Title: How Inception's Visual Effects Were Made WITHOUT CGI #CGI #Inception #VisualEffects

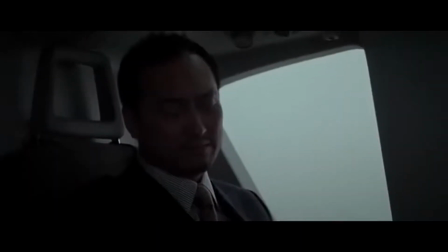(0:00)
The very first scene for Inception was the scene in which Mr. Scioto first hired Cobb while in a helicopter.
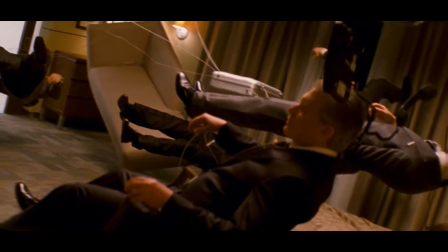(0:05)
Filming then moved to the United Kingdom, where specialty sets could be constructed to achieve the ambitious practical effects shots Nolan desired.
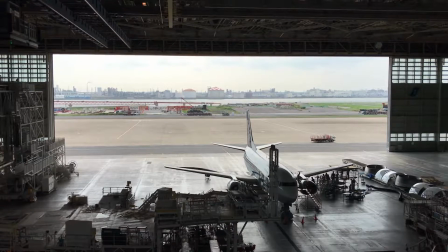(0:12)
The crew converted an airship hangar in Bedfordshire to a temporary studio to film scenes for Inception.
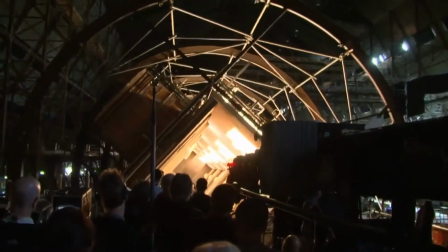(0:18)
The first specialty set that was constructed in this space was the setup for the spinning hotel corridor shot.
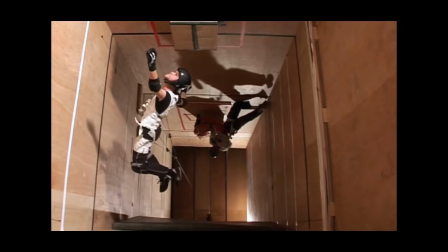(0:24)
Since Nolan wanted to achieve this spinning effect practically,
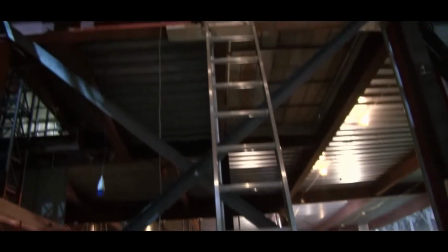(0:27)
the team had to develop a set that could rotate 360 degrees to create the effect that Nolan desired.
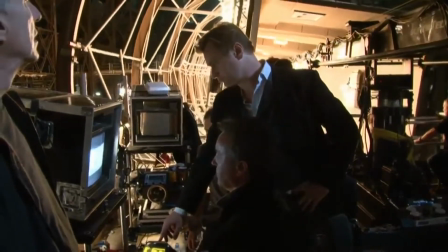(0:33)
Nolan wanted this rotating hotel corridor because of the spinning techniques used for the film 2001: A Space Odyssey,
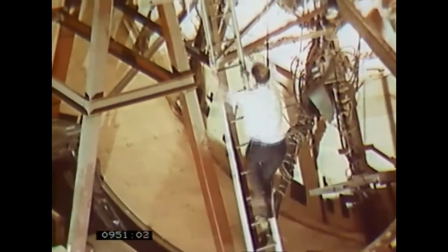(0:40)
but Nolan wanted to take those classic concepts and push them further by having an action scene take place in a rotating corridor.
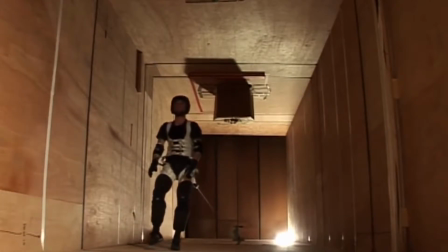(0:47)
Construction of the hotel corridor was run by a small team consisting of production designer Guy Hendricks Diaz,
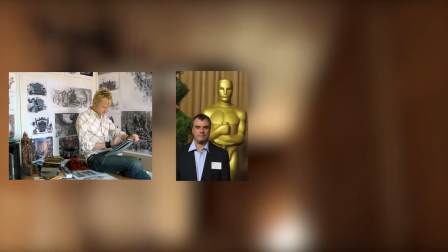(0:54)
special effects supervisor Chris Corbould, and director of photography Wally Pfister.
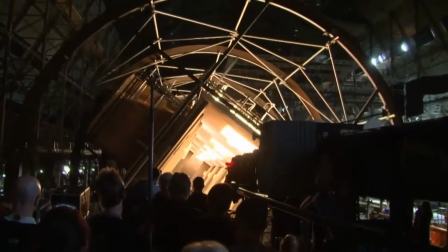(0:58)
The corridor itself was originally only going to be 12 meters long,
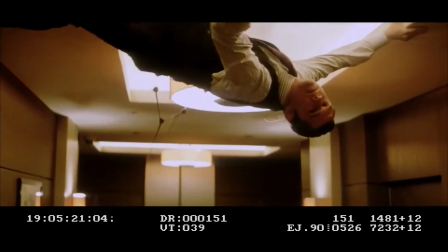(1:02)
but it needed to be extended further to 30 meters long because the crew needed extra space for the characters to move with how elaborate the hotel action scene had become.
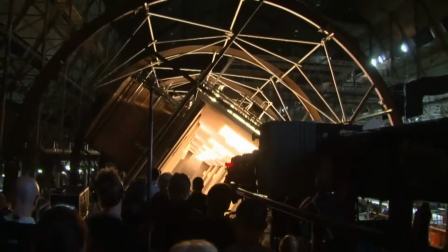(1:10)
The rotating effect was achieved by suspending the corridor along 8 large rings on the outside of the walls that would be powered by motors.
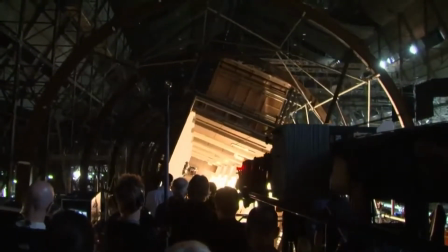(1:17)
These motors could then be used to make the corridor rotate in whatever way was necessary to achieve the action shots needed.
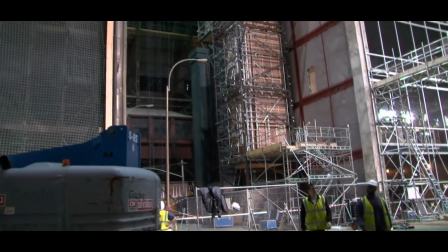(1:23)
Filming this hotel sequence took the team a decent amount of time to film because of how difficult it was to make the action work well while the set was rotating.
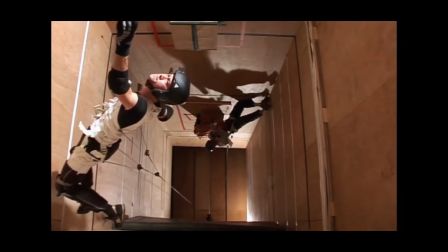(1:31)
Actor Joseph Gordon-Levitt had decided that he would do as many stunts as he could for himself, rather than relying on a stunt double to do the stunts for him.
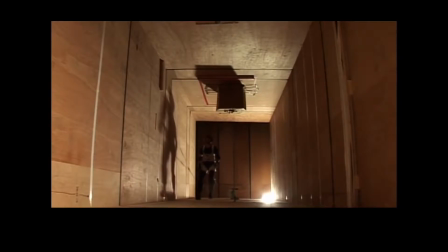(1:39)
Unfortunately for Levitt, this meant he would end up spending extended amounts of time in the suspended rotating
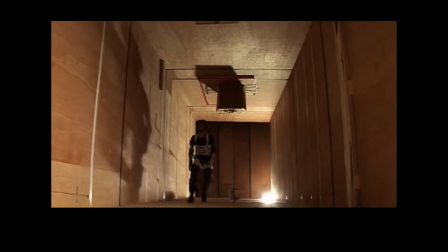(1:45)
corridor to practice and film his action scenes to ensure that they could be completed to Nolan's requirements.
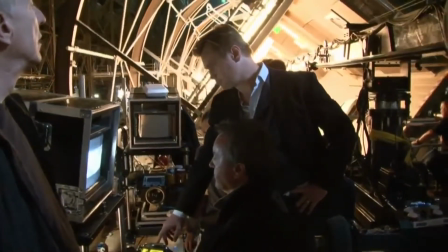(1:51)
It ended up taking Levitt multiple weeks to learn how to act and fight properly in this corridor, which he referred to as a giant hamster wheel.
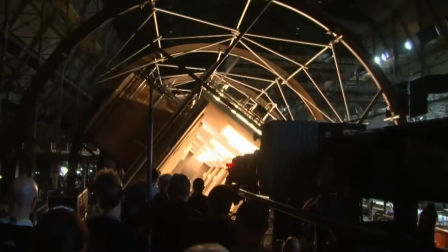(1:58)
Even though Nolan was making Levitt use this contraption frequently, he still had sympathy for Levitt.
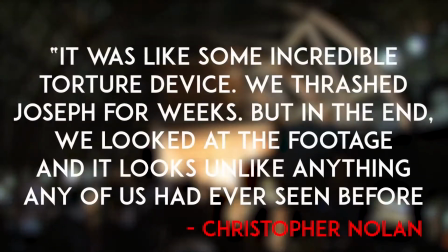(2:03)
As he stated, it was like some incredible torture device.
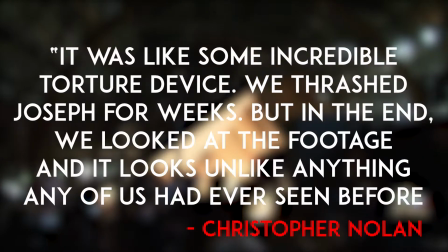(2:06)
We thrashed Joseph for weeks, but in the end, we looked at the footage, and it looks unlike anything any of us had ever seen before.
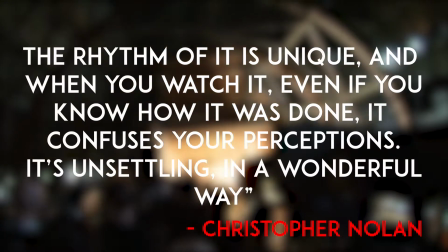(2:13)
The rhythm of it is unique, and when you watch it, even if you know how it was done, it confuses your perceptions.
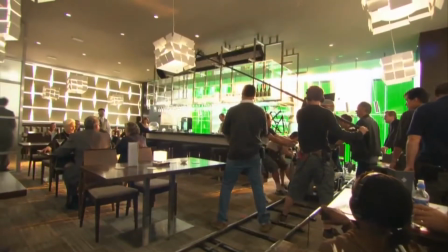(2:19)
It's unsettling in a wonderful way. Another strange set that the team worked to build was the set for the bar sequence.
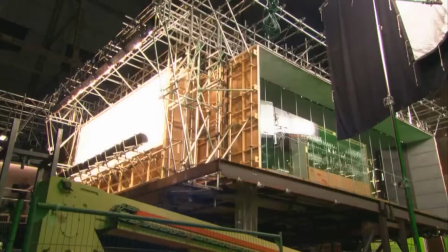(2:26)
Since this scene was going to include a sequence where the world would tilt slightly, the crew decided that they would build a tilting platform to achieve this effect in camera.
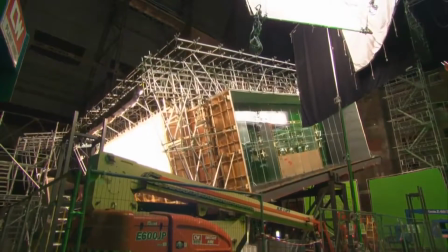(2:34)
To do this, the entire bar set had to be constructed up on a platform that was engineered to be able to tilt 25 degrees.
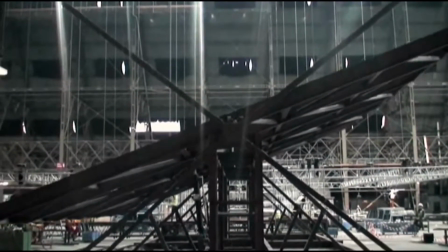(2:41)
To maintain the stability of the shot, the cameras were also bolted to the platform itself, so that only certain parts of the frame would be affected.
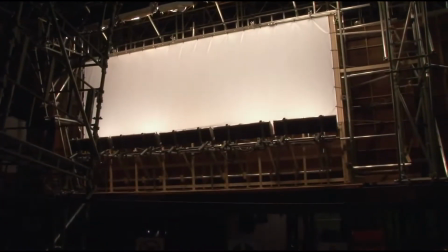(2:48)
Finding extras for this sequence was very difficult, since Nolan did not want the characters in the back to be reacting to how things were shifting.
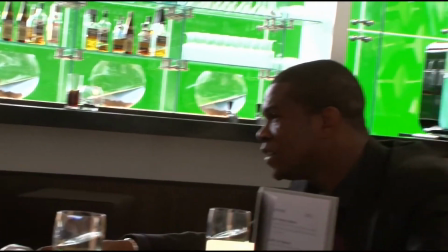(2:55)
As a result, part of the audition process for extras was that they were required to sit on the set as it would tilt,
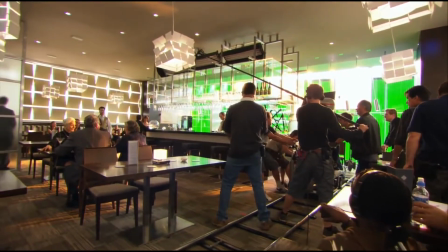(3:01)
and if they reacted in any noticeable way, they would not be allowed to be an extra on this set piece.
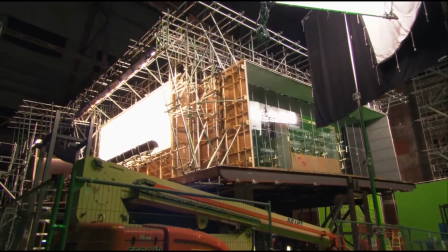(3:06)
Extras that were able to maintain their composure while everything became unstable were able to be a part of the sequence, and the shot was completed successfully.
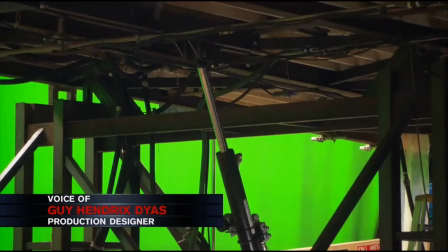(3:14)
Once the teams had finally been able to get the shots they needed from these sequences,
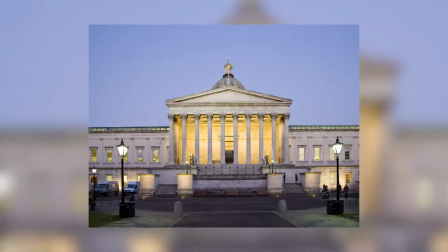(3:18)
they moved production over to University College London on July 15th of 2009, where they filmed the sequence that,
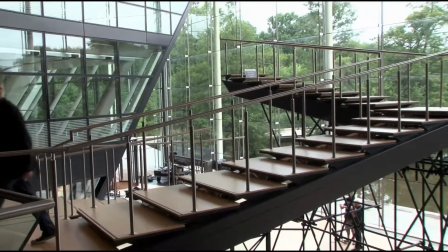(3:25)
in the film, takes place inside the College of Architecture. After production was finished with this location, they then moved on to France.
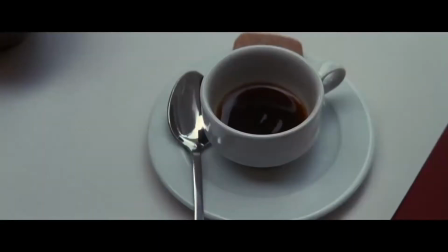(3:32)
The most notable sequence shot in France was the scene with the bistro inside a dream where everything starts to explode and fall apart.
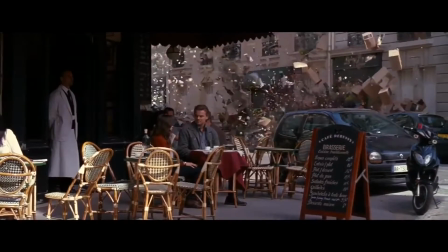(3:39)
Since Nolan was intent on using as many practical effects as possible for the film, rather than adding effects digitally in post,
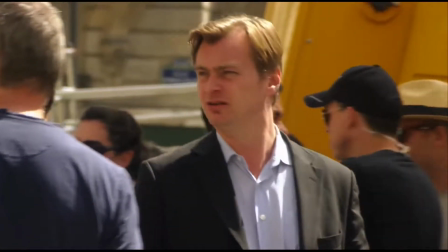(3:46)
he decided that he wanted to have real explosives set up in the bistro to create this effect. Local authorities, however, did not like the idea of using real explosives in this public area,
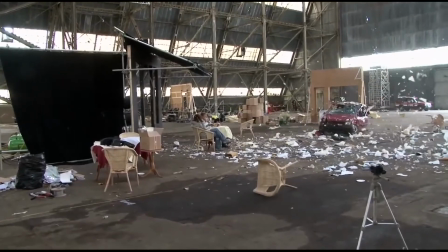(3:55)
so the team decided to instead use high-pressure nitrogen to create the effect of a series of explosions while not setting off any actual explosions.